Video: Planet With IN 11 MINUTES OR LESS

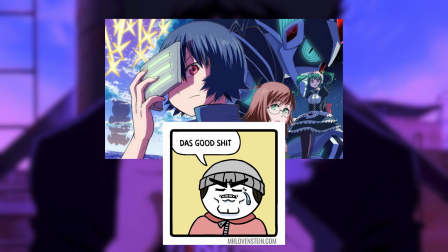(4:03)
It's an often overlooked yet integral element to a show that can really add to the experience if done well, and Planet With is very much an example of this.
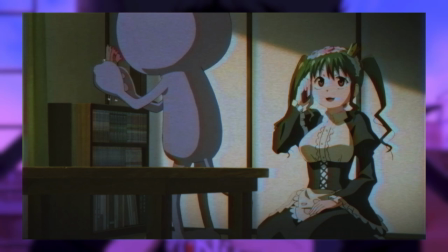(4:12)
It can be subtle at points used to add to the comedy of certain characters, such as Sensei's feet making ridiculous squeaking noises every time he takes a step.
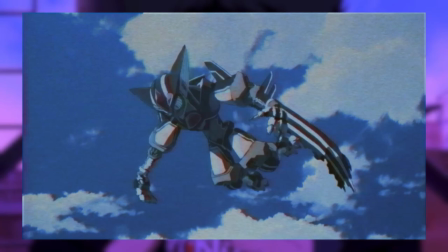(4:20)
At other times though, Planet With knows how to go big with its sound.
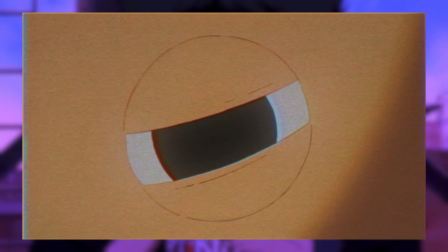(4:23)
My favourite example is one of the ceiling devices that Grand Paladin and Sawyer faces off against, and I'll let the scene speak for itself.
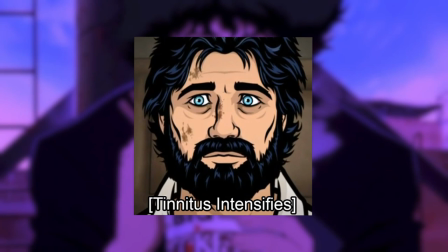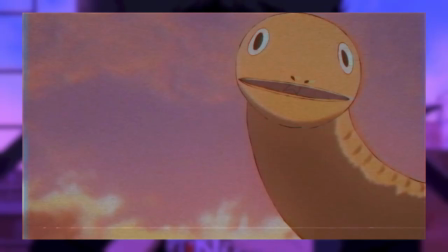(4:35)
Yeah, I'd lowered the volume for a bit on that by the way. Nothing says like sudden booming sound design deployed in the manner you just saw,
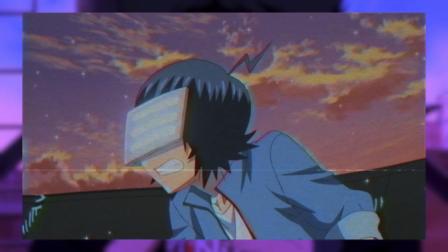(4:44)
deliberately disconcerting the viewer whilst letting them know that the stakes just got even higher in this fight scene.
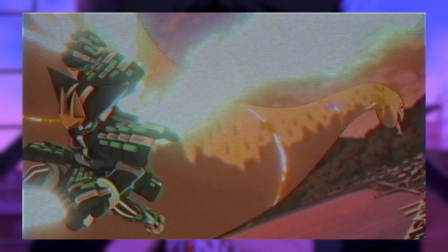(4:50)
I'm just a big old geek for this sort of thing, I'd love for more shows to take advantage of such techniques.
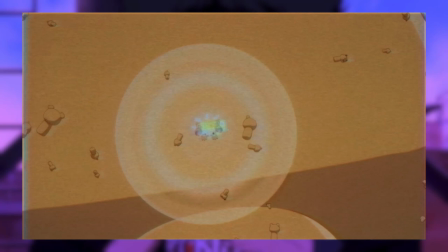(4:55)
For a short series with a pretty large cast of characters, Planet With nonetheless manages to expand upon and develop its cast in a variety of cunning ways.
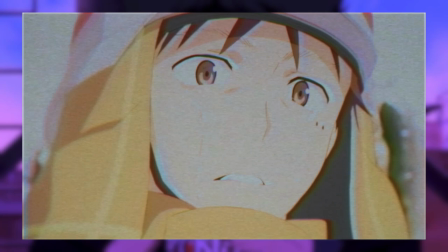(5:03)
We get a whole host of insights into the members of Grand Paladin through the dream sequences they experience when bringing down the ceiling devices,
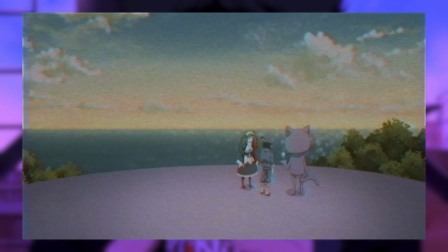(5:10)
cleverly combining character building with dramatic set piece moments. Our main gang's backgrounds, motivations and natures are carefully revealed throughout the series,
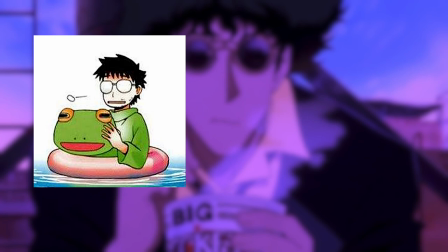(5:19)
and the show never just goes for some stock info dump with its characters.
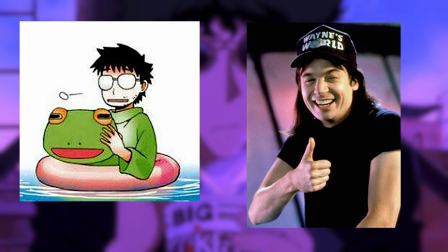(5:23)
I get the impression that Mizukami is a guy who gets a lot out of developing and cleverly revealing the natures of his cast, and this was one of the things I loved most about this show.
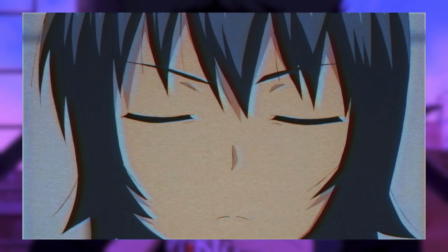(5:32)
Zoya is honestly a breath of fresh air in terms of anime protagonists, given that so many of them are written in ways that frustrate the fuck out of me at points.
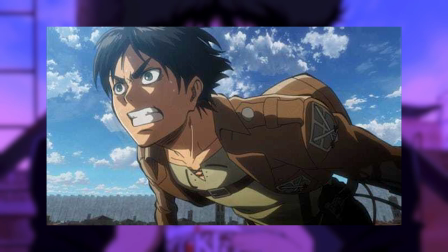(5:39)
Looking at you, buddy. He's not some dull tabula rasa automaton put in place for the viewer to project onto,
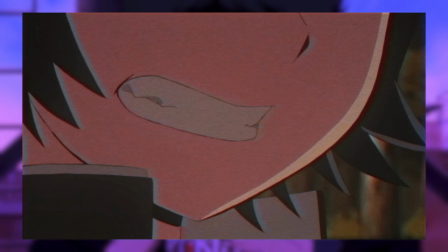(5:45)
and neither is he this perpetually angry roid monkey who keeps screwing things up because he can't get his shit together.
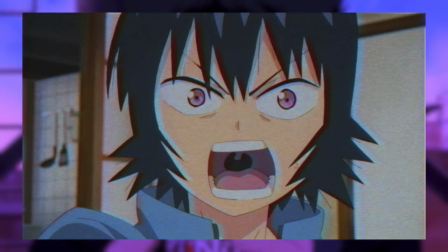(5:51)
He goes through a variety of motivations, emotional states and outlooks as the series progresses, growing from a selfish desire for revenge to a mature,
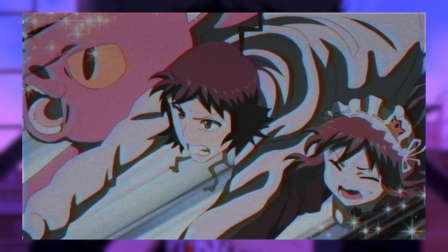(5:59)
reasoned intent to defend his adopted homeworld, and these developments have clearly been shaped by the people he's had in his life along the way.
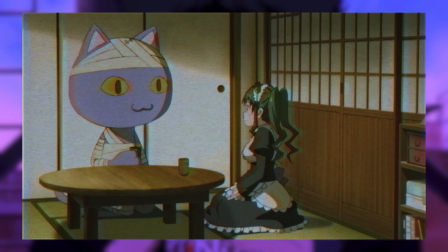(6:06)
He may follow the hero's journey in an unconventional manner, but he still hits the beats more than enough to have you genuinely rooting for him.
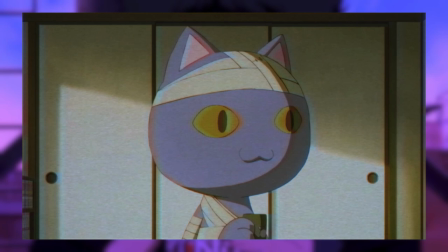(6:13)
Sensei is also a character well worth talking about, because I love the way Planet With develops him over the course of the show.
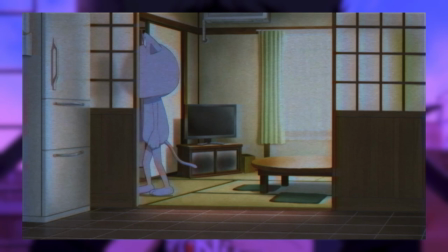(6:19)
At the start he seems like he's going to be some comedic side character, this giant cat guy who only communicates by going and who has a bit of a thing for anime girls and manga.
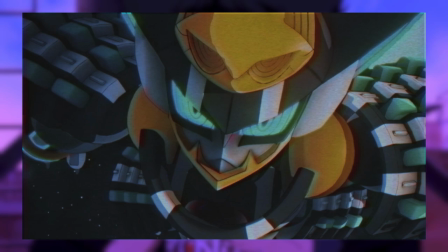(6:28)
Plenty of shows would have just left it there, and they would have had a perfectly decent and amusing character.
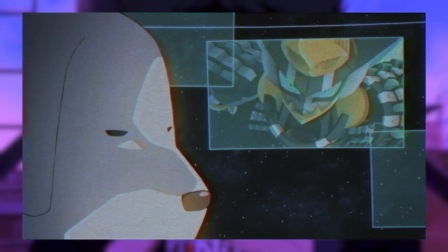(6:33)
Yet Mizukami goes that one step further in Sensei's character and backstory,
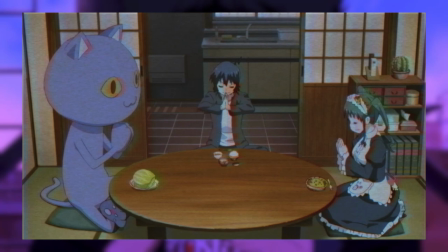(6:38)
slowly revealing him to be a very moral, principled figure and the main opposition to the group dispatching the sealing devices to Earth.
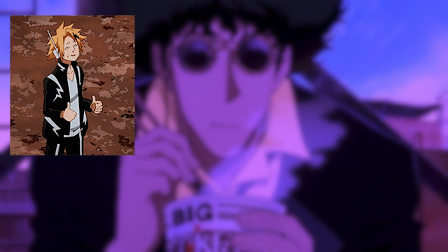(6:45)
Sure, he can be funny as hell at points, but he's also a brilliant mentor figure to Soya alongside his ally Ginko. This is a great example of how you give a little more depth to a character and how it can turn a figure
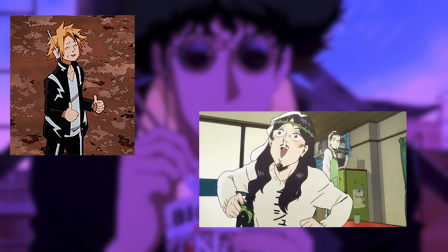(6:56)
within a story from just another comic relief figure to a genuinely distinct and memorable part of the show.
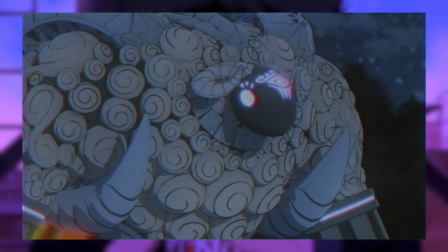(7:03)
I should also take a moment to enthuse about the general design and look of Planet With because god
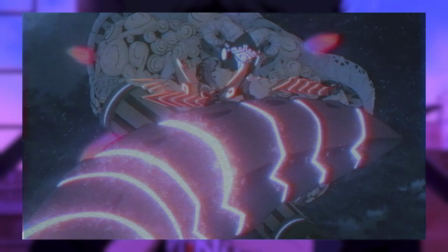(7:08)
damn it if this isn't one of the most vibrant and distinct sci-fi series I've seen in a good wee while.
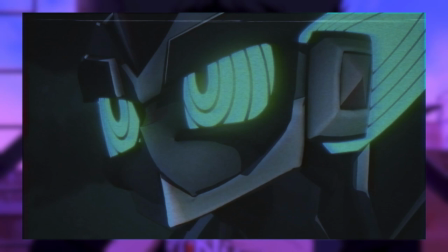(7:13)
Maybe it's because I've been on a bit of a hard sci-fi kick of late But there's something really fun about series willing to utilise the full colour spectrum as part of their designs and aesthetic.
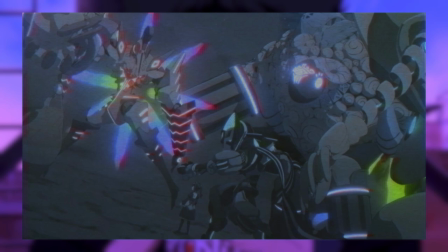(7:22)
Every group and faction within this story is instantly recognisable, every mecha design telling you a bit about the person behind it and what sort of person they are.
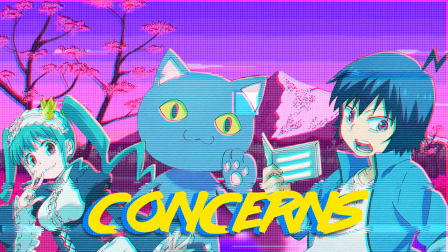(7:30)
It's just a shame about the methods they use to depict these designs.
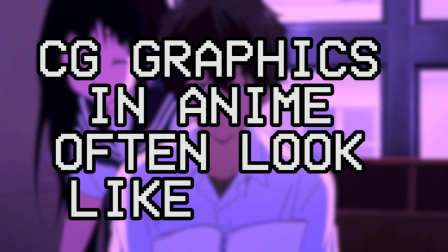(7:37)
Look, we've mentioned this more than a few times in the nearly 20 videos we've done for this channel.
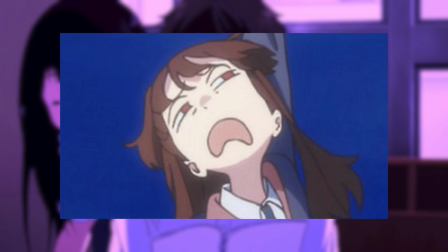(7:42)
CG graphics and anime often look like trash. It's jarring. It takes you out of the experience. It tries to mesh two very distinct visual mediums without finding the means to blend them effectively.
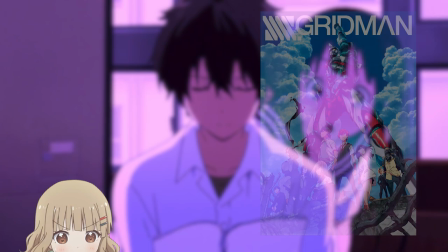(7:52)
Some shows find ways to get around this issue, I'd say that Trigger is pulling this off with their latest mecha series,
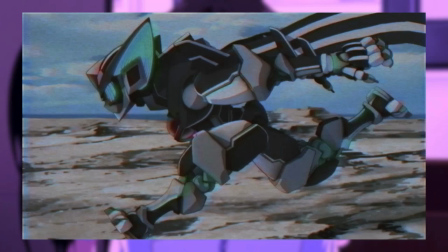(7:57)
but Planet With is unfortunately one of those shows guilty of doing the CG when it comes to their mecha depictions, and I'd be a liar if I said it didn't hinder my enjoyment somewhat.